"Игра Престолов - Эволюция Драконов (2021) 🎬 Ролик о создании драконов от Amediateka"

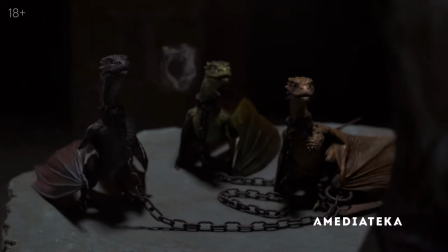(0:18)
Эволюция драконов в сериале напоминает картинку, где пещерный человек эволюционирует до человека прямоходящего.
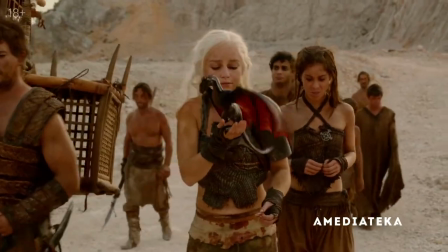(0:29)
В начале второго сезона они были совсем детеныши. Мы сразу знали, насколько они в конце концов вырастут.
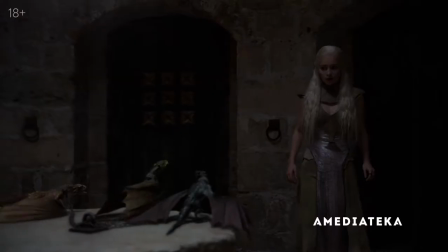(0:36)
Но, как и в жизни, с ростом меняются пропорции. Ребенок становится взрослым.
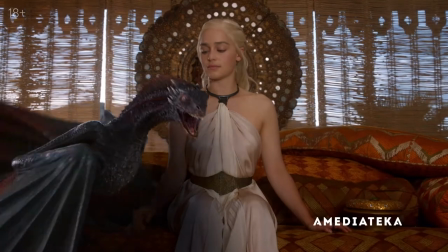(0:45)
И милое существо превращается в страшного зверя.
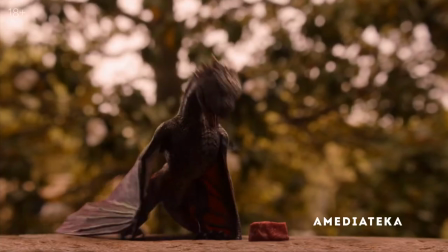(0:53)
Это путь от малыша, который, сидя на столе, пытается испепелить кусочек мяса и вызывает у нас только умиление,
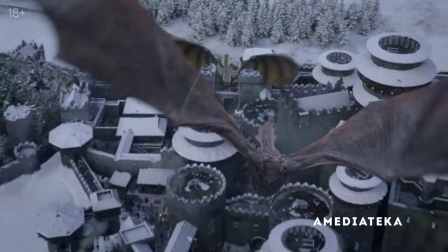(1:00)
до дракона размером с Боинг. Это был наш самый масштабный проект. В какой-то момент мы сравнили нашего самого крупного дракона с Боингом 747 и поняли, что дракон-то побольше будет.
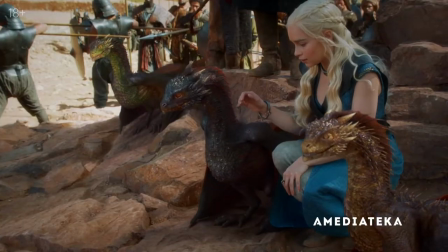(1:16)
А тогда мы еще работали с драконами метр высотой и подумали, да уж, это будет интересно.
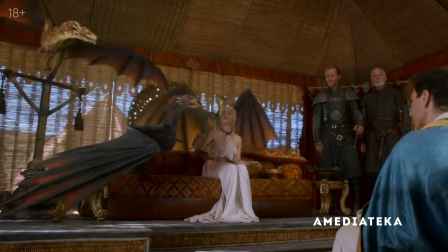(1:24)
Время шло, они все росли и росли.
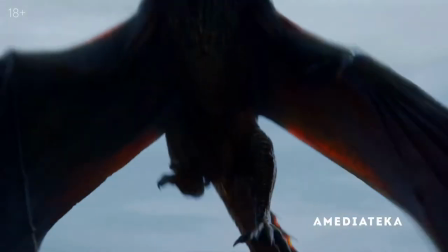(1:30)
Они вырастали очень резко, скачками. Вначале мы много чего изучили.
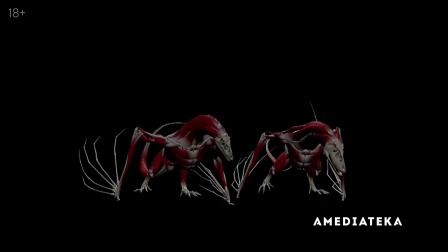(1:37)
Скелеты динозавров, скелеты хищных птиц, комодских варанов и всевозможных рептилий, чтобы понять, как они себя ведут. Какое у них строение тела, какая шкура, насколько у них большая голова по сравнению с телом.
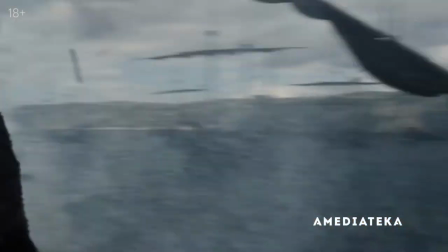(1:57)
Такое огромное существо, как дракон, по идее, не должно так летать.
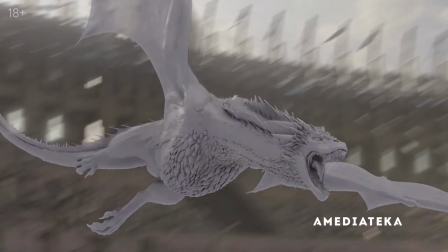(2:02)
Дэн Кэтчер, наш художник, увеличил им крылья, потому что он отлично разбирается в фантастической анатомии, в том числе драконов.
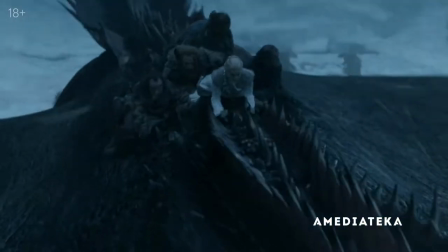(2:10)
Он понял, что крылья должны быть достаточно большими, чтобы поднять такую громаду в воздух.
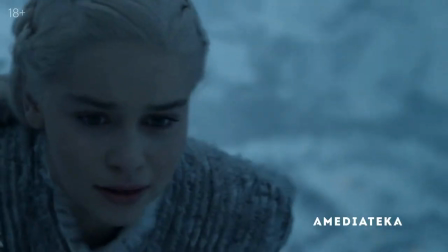(2:17)
На телевидении не так уж много сериалов, где главные герои носятся верхом на огнедышащих драконах.
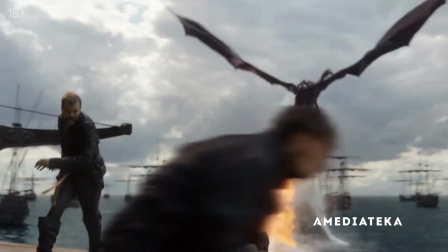(2:25)
Мы с самого начала решили использовать настоящее пламя, а не компьютерную графику.
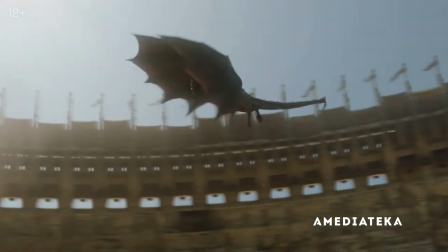(2:30)
В сцене, где есть анимированное существо, все должно быть продумано.
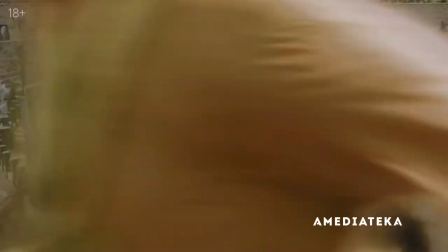(2:38)
На съемках арены в Испании у нас было два роботизированных операторских крана.
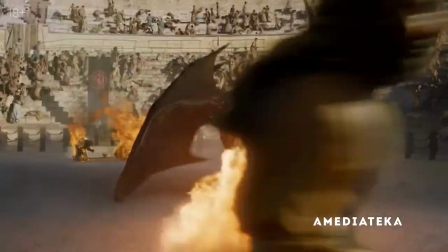(2:44)
На одном камера, на другом огнемет. Пламя бьет на 15 метров, и было круто.
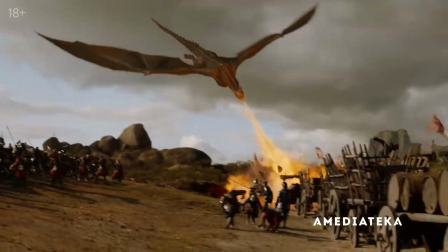(2:50)
Но каждый год ставки росли, и драконы уже летали над площадкой в 30 метров.
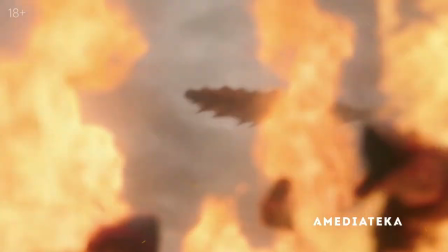(2:55)
И нам пришлось решать новую задачу — поливать площадку огнем с высоты.
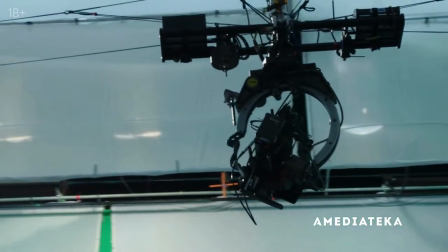(3:02)
Мы использовали камеру на тросах, которая перемещалась в 3D-пространстве, и подумали, а давайте к ней прицепим огнемет. Так мы смогли снять настоящий огонь.
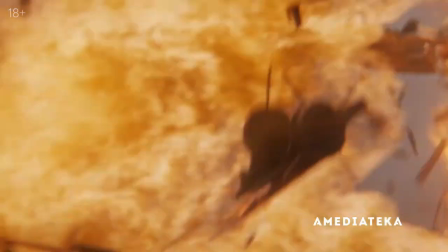(3:15)
А если огонь настоящий, то и драконы тоже. Без пламени ничего бы не
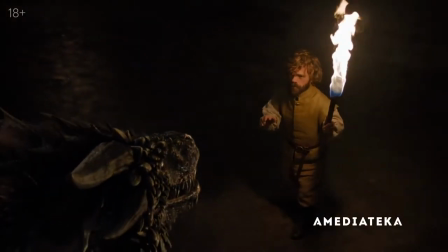(3:23)
получилось. Драконы — это не просто большие страшные монстры.
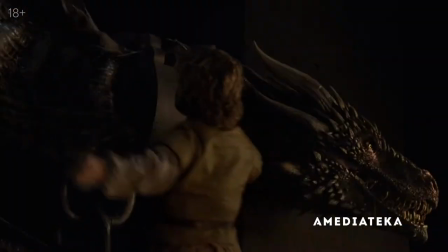(3:26)
Они должны были полноценно взаимодействовать с актерами и играть в сценах, чтобы на экране это выглядело правдоподобно.
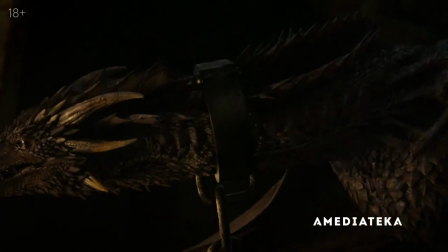(3:36)
Здесь нам, как художникам по визуальным эффектам, досталась особая роль.
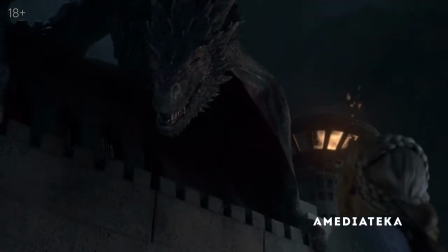(3:42)
Ведь обычно мы занимаемся фоном, картинкой. Драконы сделались гораздо сложнее. И чем они больше, тем ближе мы на них смотрим. В третьем сезоне мы к ним подходили только на 1.5 метра. Если мы создаем, по сути, самостоятельного персонажа,
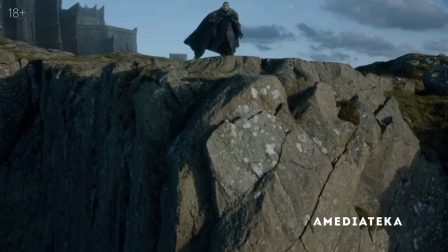(4:01)
то его поведение должно вызывать у зрителя определенные эмоции.
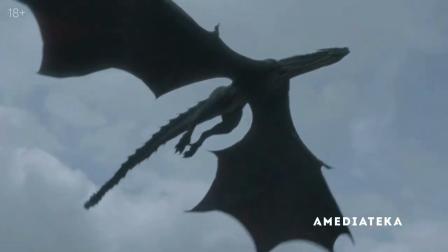(4:10)
Когда Дэнни прилетает на драконий
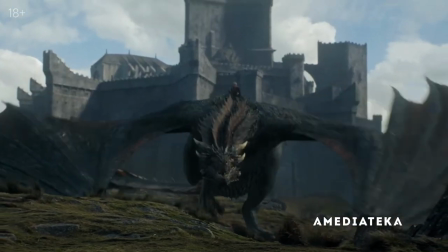(4:15)
камень, и дракон приземляется, Дэнни на нем верхом, он бросается на Джона, и мы не знаем, что произойдет.
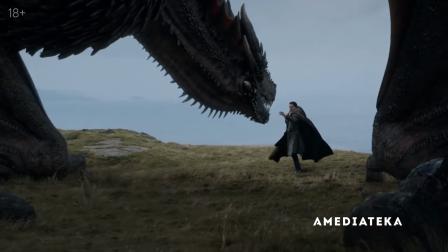(4:22)
И тут нам открывается, кто Джон на самом деле.